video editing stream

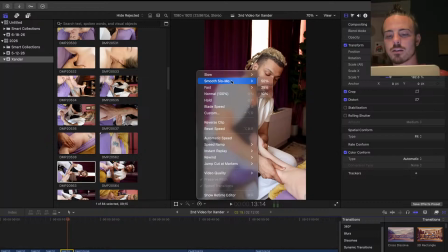(33:29)
We don't need, okay, I want smooth slow-mo,
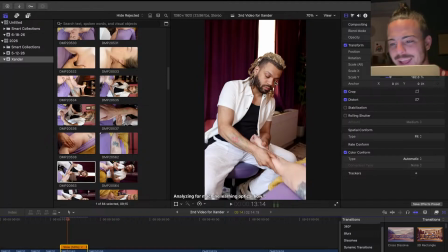(33:33)
but then I don't think that we want, man, that lighting is fucking peak, as they say. I jacked up my knee the other day, and it's upsetting because this sounds like something that someone would just say, but
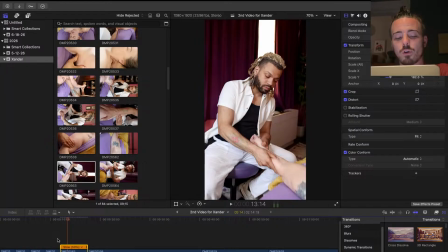(33:48)
I literally I'm getting new shoes for running, and that's like I'm gonna be running in the mornings, and I love, like, when I have that habit, it's great, and I do well, and it really starts my mornings out well.
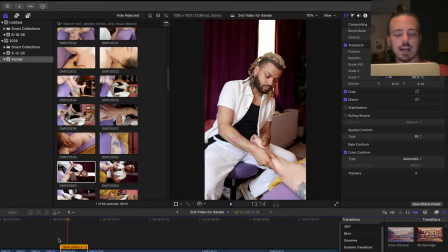(34:05)
And I did a workout and I jacked up my knee, and I was like, sometimes it feels like things are plotting against you, and you're like, I literally am getting new shoes so I can go for runs, and my knee's jacked up. Okay, see, that's what I'm talking about.
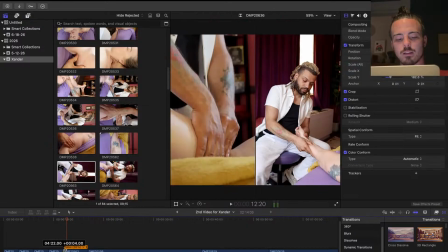(34:21)
See, that's what we wanted. Get that little first bit. Honestly.
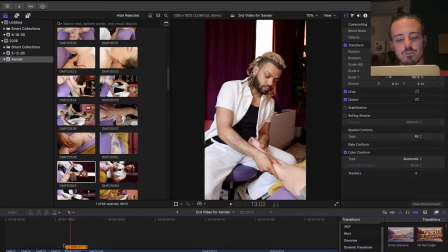(34:29)
See, this is what I'm talking about. It's very finesse. There we go. See, that's what I want. Oh! Oh!
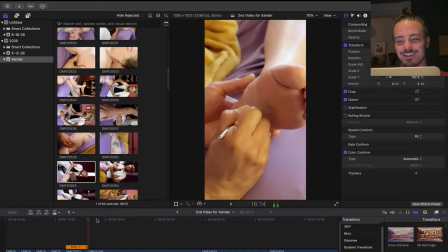(34:41)
That's smooth. Okay, hang on. So either right here. I think, because we either want to shorten it or lengthen it just a tiny bit.
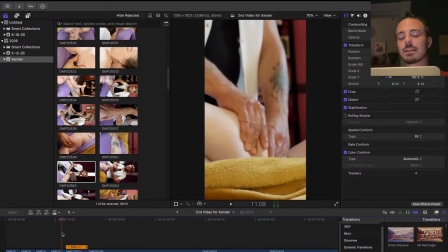(35:02)
I think we'll shorten it. We don't need, because we have very limited real estate here.
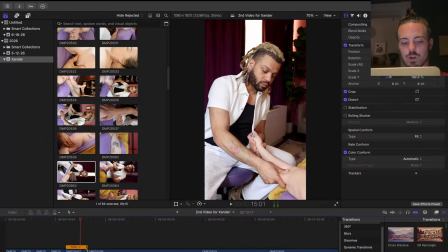(35:10)
Right there. So that even looks like it was a bit off, but for some reason I feel like we almost don't want to be right on the beat with this one.
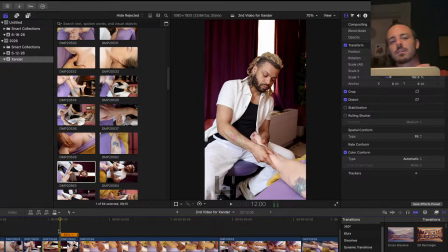(35:20)
It's almost like we want it da da, like the second, you know what I mean?
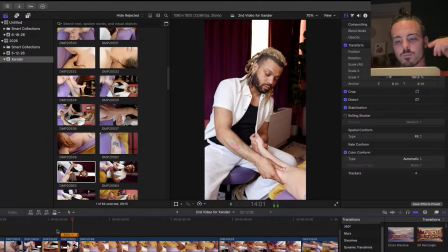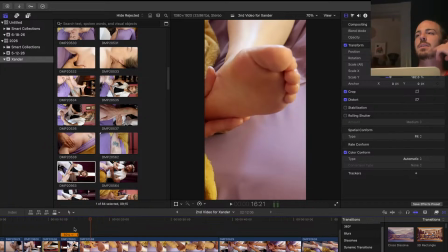(35:31)
And also the what is it called? What is it called? It's definitely not gain. Dampen. Basically, like if you're playing a piano and you hit it lightly and it's like boom, but if you go boom, like it hit, you kind of hit it.
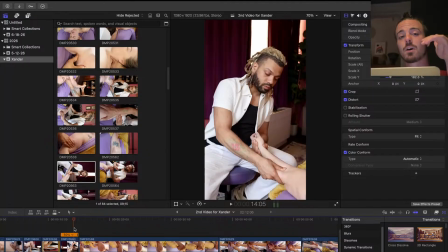(35:51)
This note specifically is a softer one, so it doesn't need as hard of a.
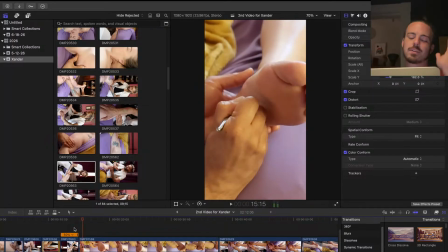(35:57)
It's almost like you can't even. There's a note that you almost don't hear.
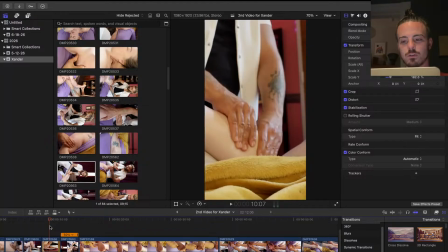(36:03)
So this is too much of a switch up from these two, bro. I know the thing is you hear the song a million times as you do it.
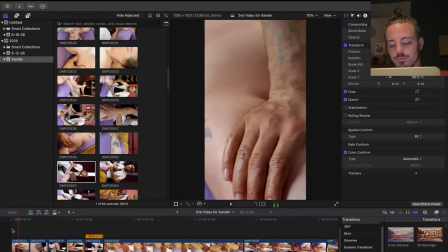(36:11)
Let me do this actually.
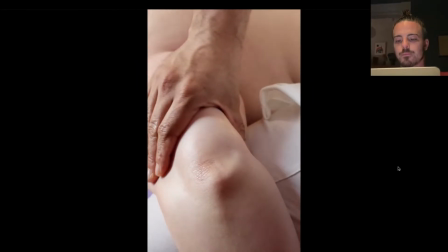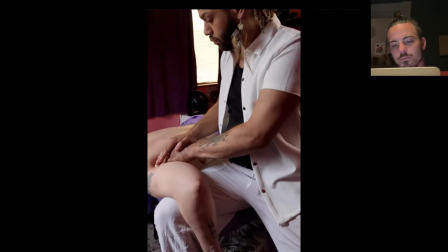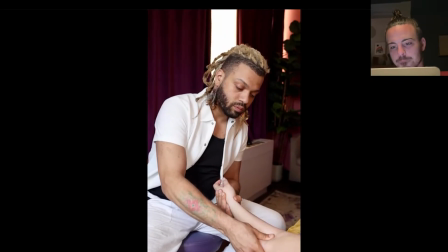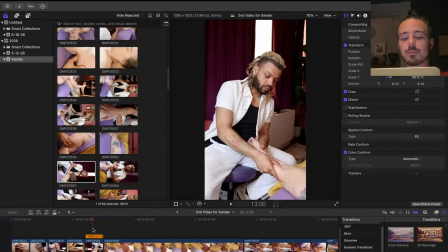(36:31)
Okay. Yeah, I like that slow-mo, and I'm tempted. Do we need more slow-mo?
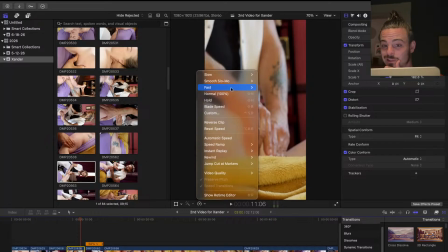(36:39)
How does this look with slow-mo? Because now I've seen a little bit of slow-mo.
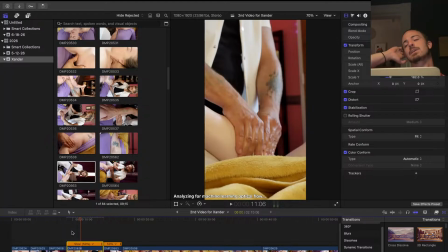(36:45)
I mean, that's the thing about slow-mo is like with something like this, you do want it to be like dreamy in a way, like kind of not real, like a little detached from reality,
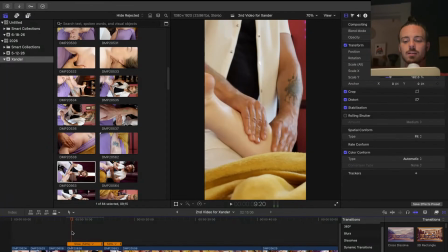(36:56)
and that's what slow-mo is, because things don't actually move in slow motion. Because you're not trying to capture, it's like the intent of the video is not to capture what happened, it's to capture how you feel about what happens.
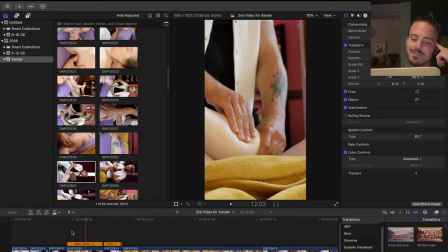(37:13)
Okay, yeah, see, man, it just looks better with slow-mo.
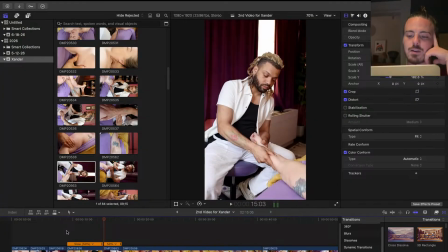(37:20)
All right, so how much of this, in this case, I think oops, don't want that.
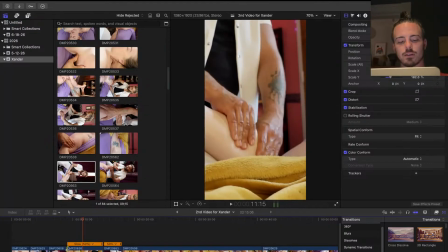(37:28)
I think we are taken out from the beginning.
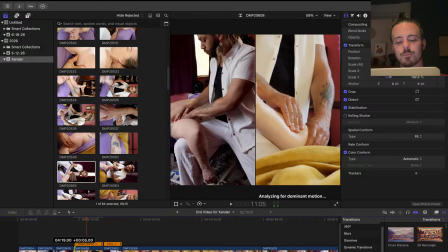(37:34)
Yeah, you know what? I was talking about the movement.